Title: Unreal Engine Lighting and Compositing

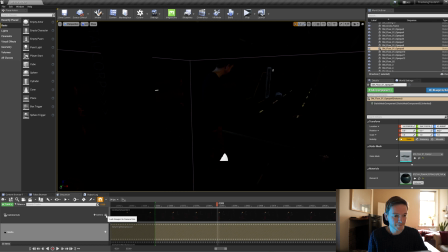4:08 So there's no lights, you can barely see anything. So now we're going to add lights and try and see what we can make. So let's grab a point light, drag it in. And you can see as I move that around, that's going to affect me.
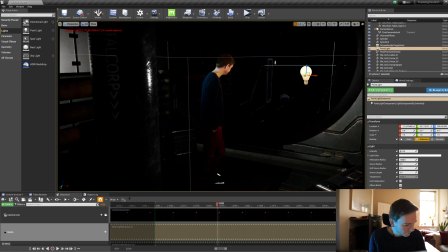4:24 It's going to affect the environment. And I'm going to jump out of this camera mode and just move it around.
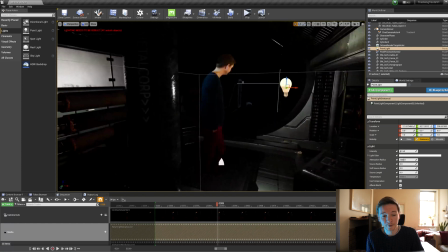4:33 Now you can see my footage is moving around wherever my camera goes. That's because I have it set so that it's always in that position,
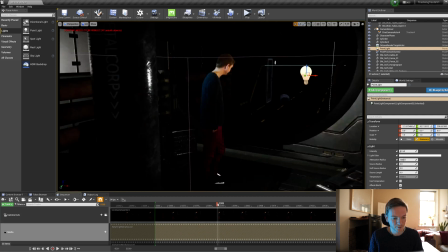4:43 which helps for when you're in the camera mode, because then you can scrub through and as the camera moves,
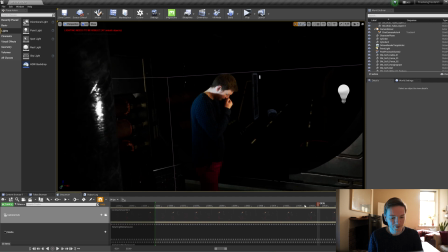4:50 it moves with the footage because it's tracked.
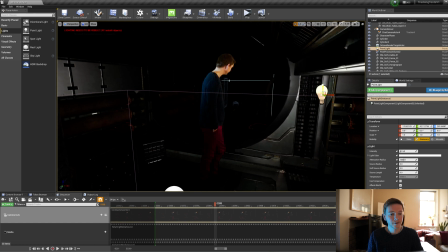4:54 So technically we can drag this light anywhere we want, but that's not necessarily going to give us a good integration. We do have to bear in mind the lighting that I was under when we shot my plate, my footage plate, because
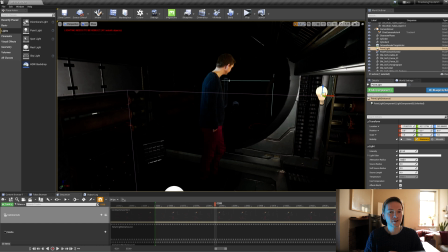5:10 there is only so much you can do. There's only so much flexibility you have in terms of blending. You really do need to bear in mind where the lights were, what was their intensity, what was their size. All of that is going to be dead important to make sure that you get a good integration.
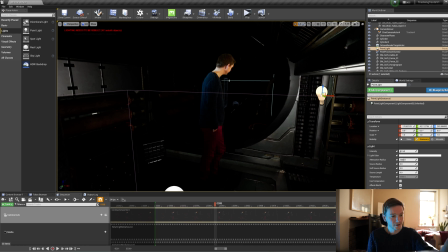5:26 So I know that we have a light on my left and it's giving off a kind of a white light. We've done some desaturating obviously previously, but we still have to bear in mind that the balance is still a little bit off.
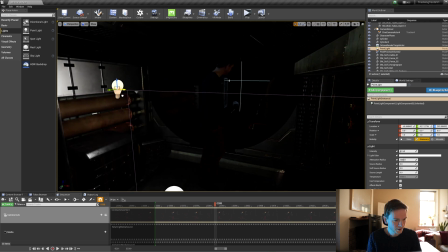5:43 So I'll move this light across here. And we want to, I'll go back to my camera mode.
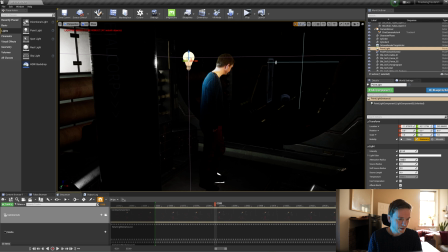5:51 We want that light to look like it's in the right position. So I'm going to place this behind this pillar here and place it around there. So what that does is it is illuminating this side of the set here,
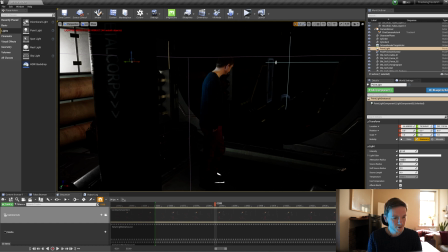6:10 and it's also illuminating me to a degree on the left-hand side. It's still illuminating part of my right-hand side as well, because I am essentially a 2D plane, and it's kind of like shining a torch on a piece of paper.
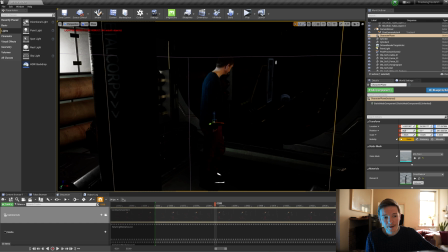6:26 Simple as that. So this is only going to do so much. It's not going to light us in 3D. We're not going to suddenly see loads of different lighting setups, but we're going to do what we can to try and make it look like those lights are affecting us.
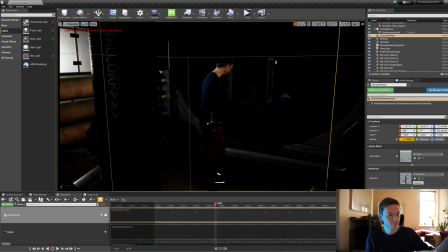6:42 So that's one light, but we also have another one to place in. When I was filming my plate footage, there was also a small interior light casting a bit of an orange glow on the other side of me. So I'm going to basically grab that same point light and just
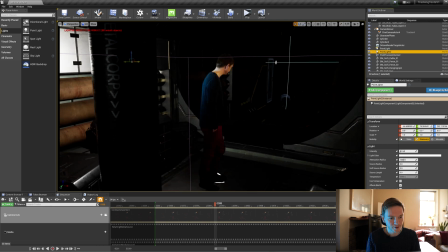7:02 duplicate it and drag it over to the other side. Just out of frame, I think, because we don't have a light source in the scene currently. We just need to imagine where that light's coming from. We want that to be about 3200 because that's the Kelvin of the bulb that was shining on me at the time.
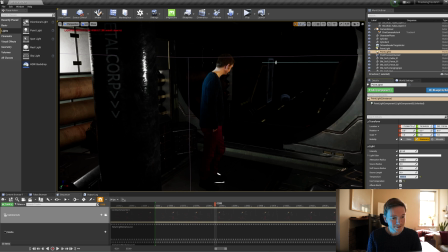7:21 So let's do that. Because I'm already still a little bit red here, which I shouldn't be. We kind of discussed this, but if I go 3200, I go much more red, but so does this side of the set. And that gives us a bit more to work with.
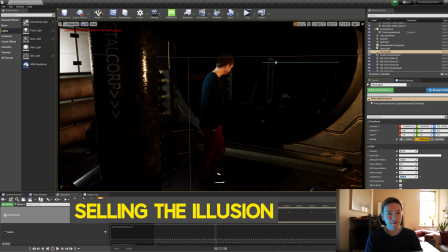7:40 Apart from placing those lights in, there are a couple of other things at play here, which are helping sell this illusion.
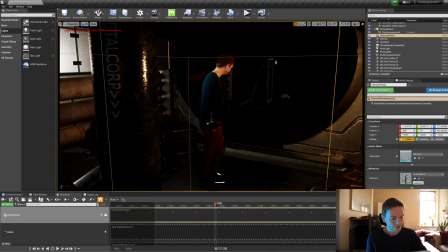7:46 And that's these boxes, the ones that are on the left-hand side, because if you look at the footage of me here, you can see that the left-hand side is illuminated down to about my waist,
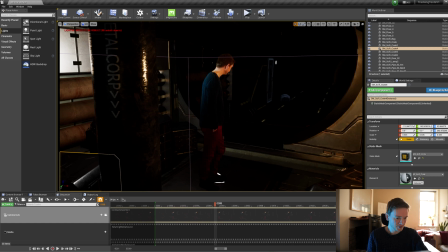7:59 where the light starts to just sort of stops. And the back part of my trousers as well is in darkness. So we have to assume something is blocking that light.